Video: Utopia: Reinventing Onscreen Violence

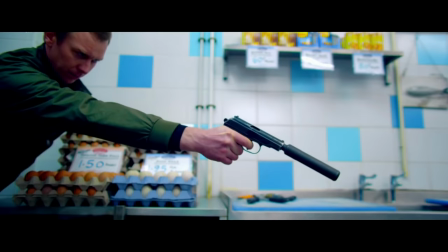(0:01)
I'm sure we're all familiar with violence in fictional media.
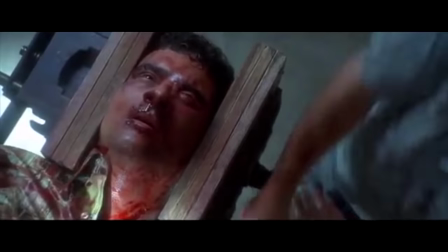(0:05)
Whether it's in film, television or video games, scenes of violence from intense torture to dramatic shootouts are becoming more and more commonplace,
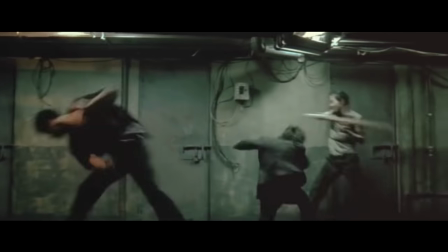(0:12)
and with it the ever resurfacing debate that we are becoming desensitised to it.
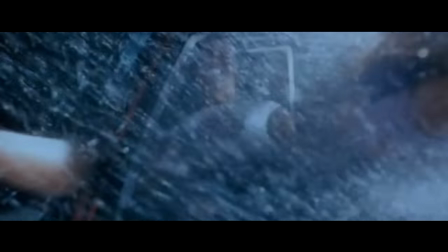(0:16)
As an avid watcher of horror films and violent media in general, if anyone was going to be desensitised in this way it would probably be me.
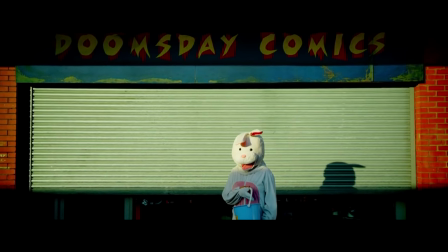(0:23)
And yet, I found the violence in Channel 4's dark comedy Utopia to be uniquely upsetting.
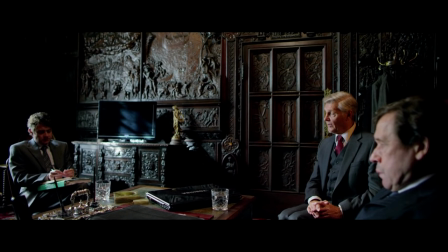(0:28)
While dealing with government conspiracies and shady underground networks, the series follows a small group of individuals, Becky,
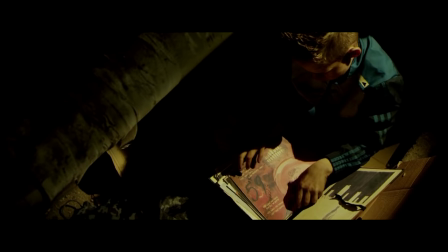(0:34)
Ian, Wilson and Grant, who come into the possession of the manuscript sequel to a graphic novel that has seemingly predicted the worst disasters of the last century.
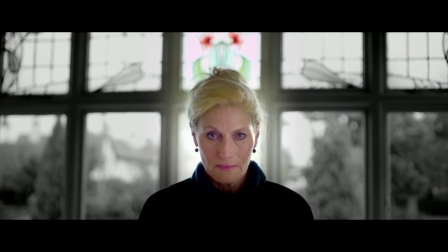(0:41)
They then become targets for those who seek the manuscript, known only as The Network, and find themselves pulled deeper and deeper into a conspiracy that threatens their lives.
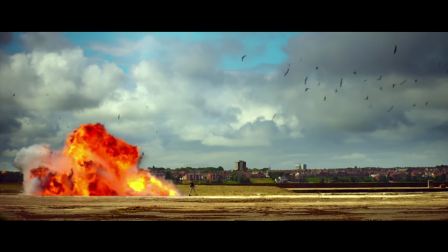(0:50)
And perhaps this bizarre outlandish premise is one of the things that contributes to how we experience violence in the series. movies.
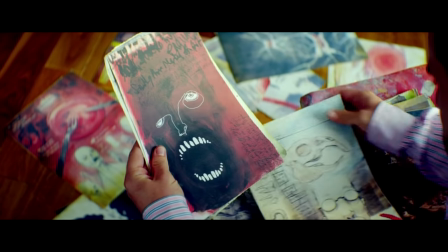(0:56)
Like the graphic novel the series centres around, the show itself is filmed in a way that is deliberately comic-like,
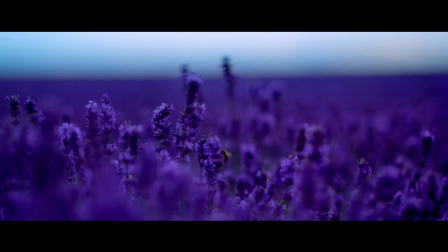(1:01)
deliberately distorted by stylised composition and oversaturated colours, still camera work that mirrors the format of comic book panels,
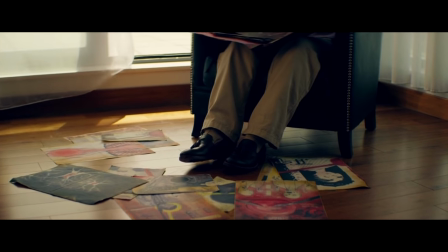(1:08)
giving an appearance that seems overall unreal. As well as comic books, director Mark Munden has specified the Technicolour palette of 1950s Hollywood as a direct influence,
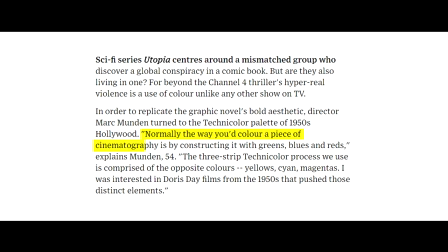(1:17)
saying how, Normally the way you'd colour a piece of cinematography is by constructing it with greens, blues and reds.
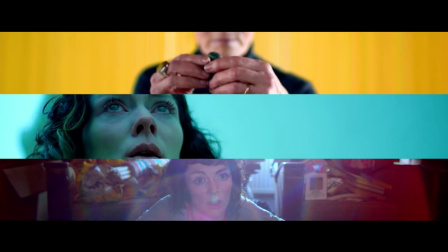(1:22)
The three-strip Technicolour process we use is comprised of the opposite colours – yellows, scions, and magentas.
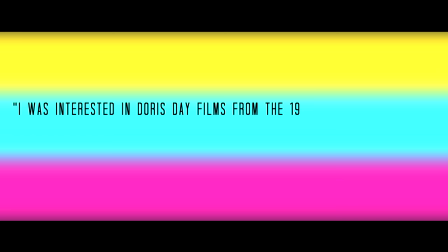(1:28)
I was interested in Doris Day films from the 1950s that pushed these distinct elements."
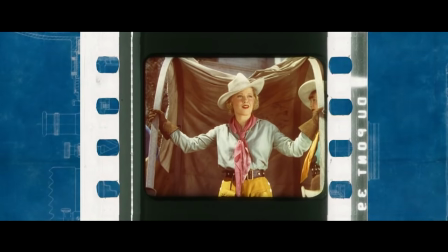(1:32)
Even though Munden cites Doris Day here, when thinking of early Technicolour what immediately comes to mind is the 1939 adaptation of The Wizard of Oz,
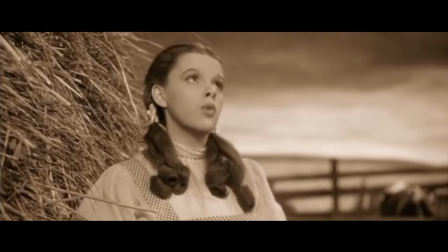(1:40)
where Technicolour was used in contrast to the more familiar Black and White to create a land of fantasy and magic,
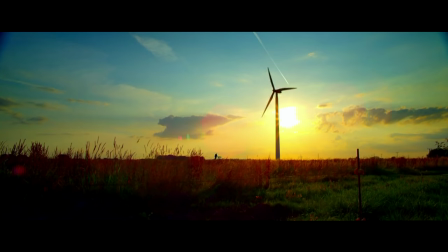(1:46)
a paradise, a utopia. But in referencing this visual language, Munden's Utopia only undermines the concept of its title.
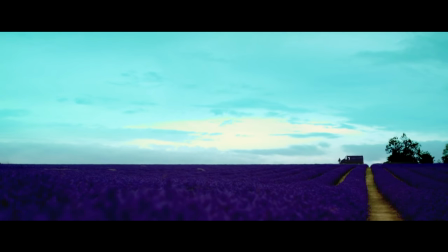(1:53)
The Technicolor here is perhaps less reminiscent of the romance of classic Hollywood than it is in tune with the more sinister handling of Technicolor in the cult TV series The Prisoner,
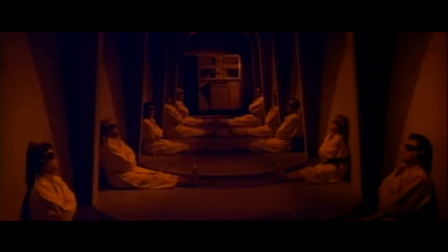(2:02)
which paints its bright, cheerful colours as a façade to placate its prisoners. Its idyllic, utopian village, obviously fake.
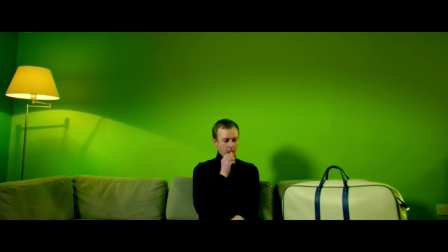(2:09)
This is how Technicolor looks to us today. Fake. And Utopia pushes this falsity wherever it can.
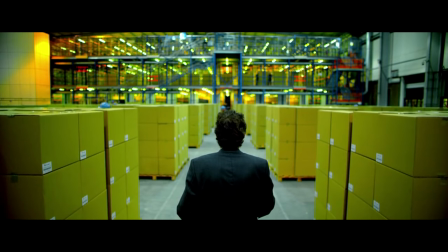(2:15)
– in its perfectly framed settings, its caricatured characters, its extravagant conspiracies – all to suddenly confront us with scenes like this.
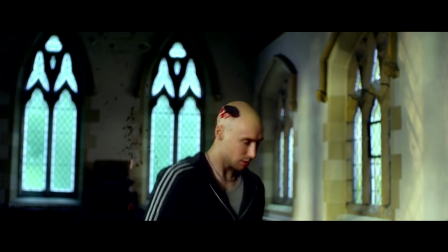(2:28)
While the violence in Utopia might be similarly stylised, its effect is far more powerful than is commonly seen in television or even film.
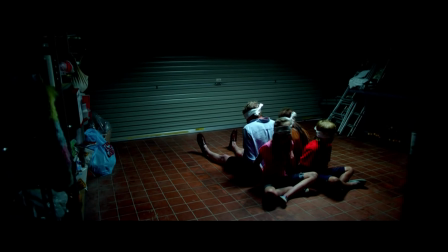(2:35)
One reason for this is that so many of the show's deaths are just normal people who happen to be in the wrong place at the wrong time,
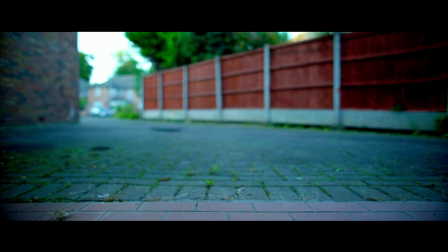(2:41)
and the series deliberately crafts these characters as innocent. Take, for example, the very first scene.
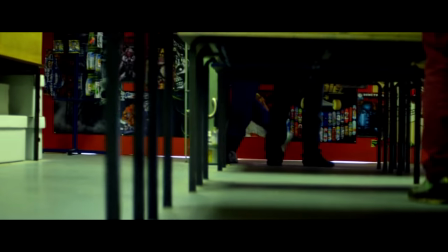(2:47)
Set in a comic book shop, in order to leave no trail, Lee and Arby kill anyone inside.
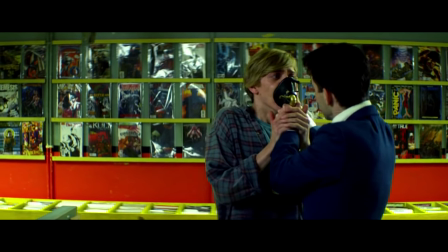(2:52)
The tension is built from the first hit, to the gas that may or may not be lethal, to revealing that the gas certainly is lethal, to finding that there is another person in the shop,
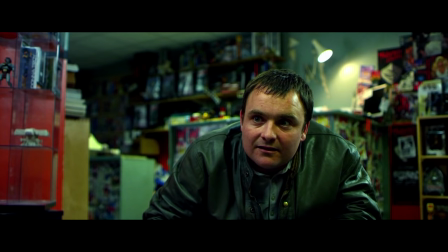(3:00)
a child. The first, but by no means, the only child to die in the series.
Don't put the gas away yet.
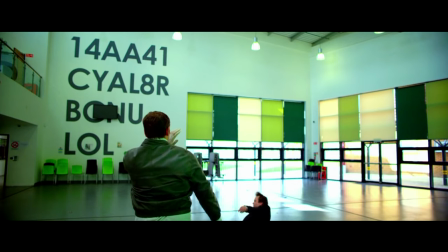(3:07)
But targeting average, even vulnerable people isn't the most important principle in constructing this kind of uncomfortable violence.
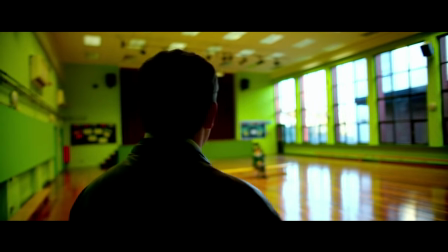(3:14)
After all, that's not exactly unique to Utopia.
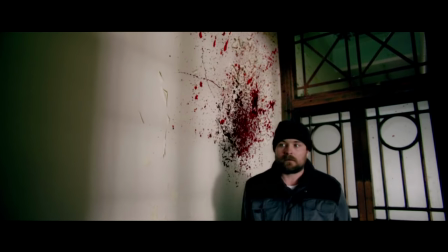(3:17)
What sets this series apart is the immediacy, the sudden brutality of its assaults, especially when set against the cheerful yellows that characterise the show's visual style.
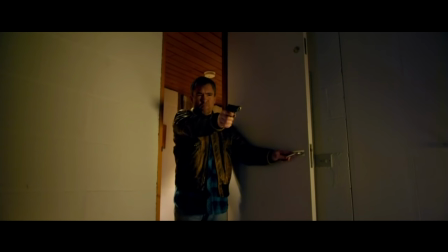(3:26)
The violence might seem gratuitous or over-the-top, as it has been accused of being, but it's really just that it's framed in a way that's unfamiliar.
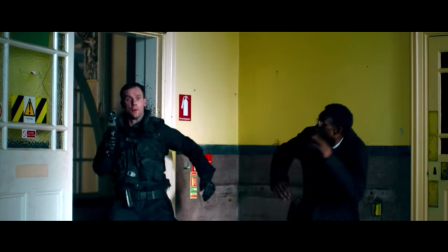(3:33)
It's possibly exaggerated, but not in the way that we're used to seeing.
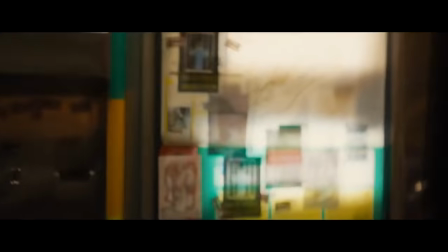(3:37)
There's often no editing, no theatrical cuts or shaky cam, no dramatic build-up or stand-off, not even a scream.
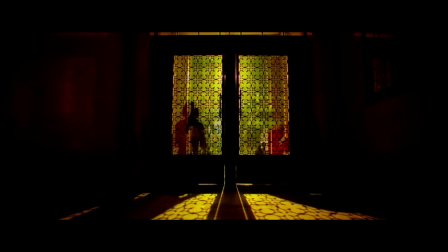(3:44)
Despite the emphasis on style when it comes to the series' colour and composition, when it comes to its violence, all cinematic cues are absent.
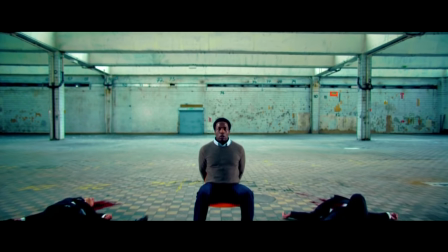(3:51)
There are none of the techniques that might make the violence more digestible for the audience.
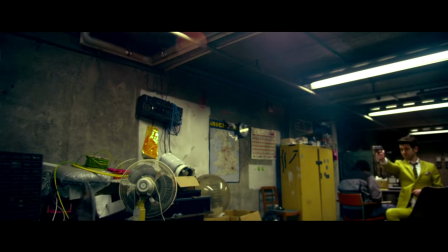(3:55)
It isn't necessarily that the violence is over the top, but just that the way it disrupts the viewing experience,
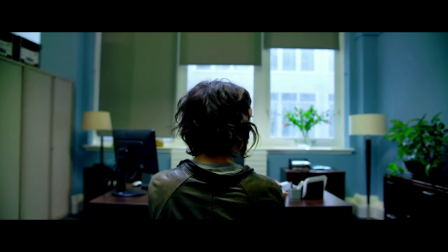(4:00)
both within its own stylistic choices and the wider context of cinema and television, is deeply uncomfortable.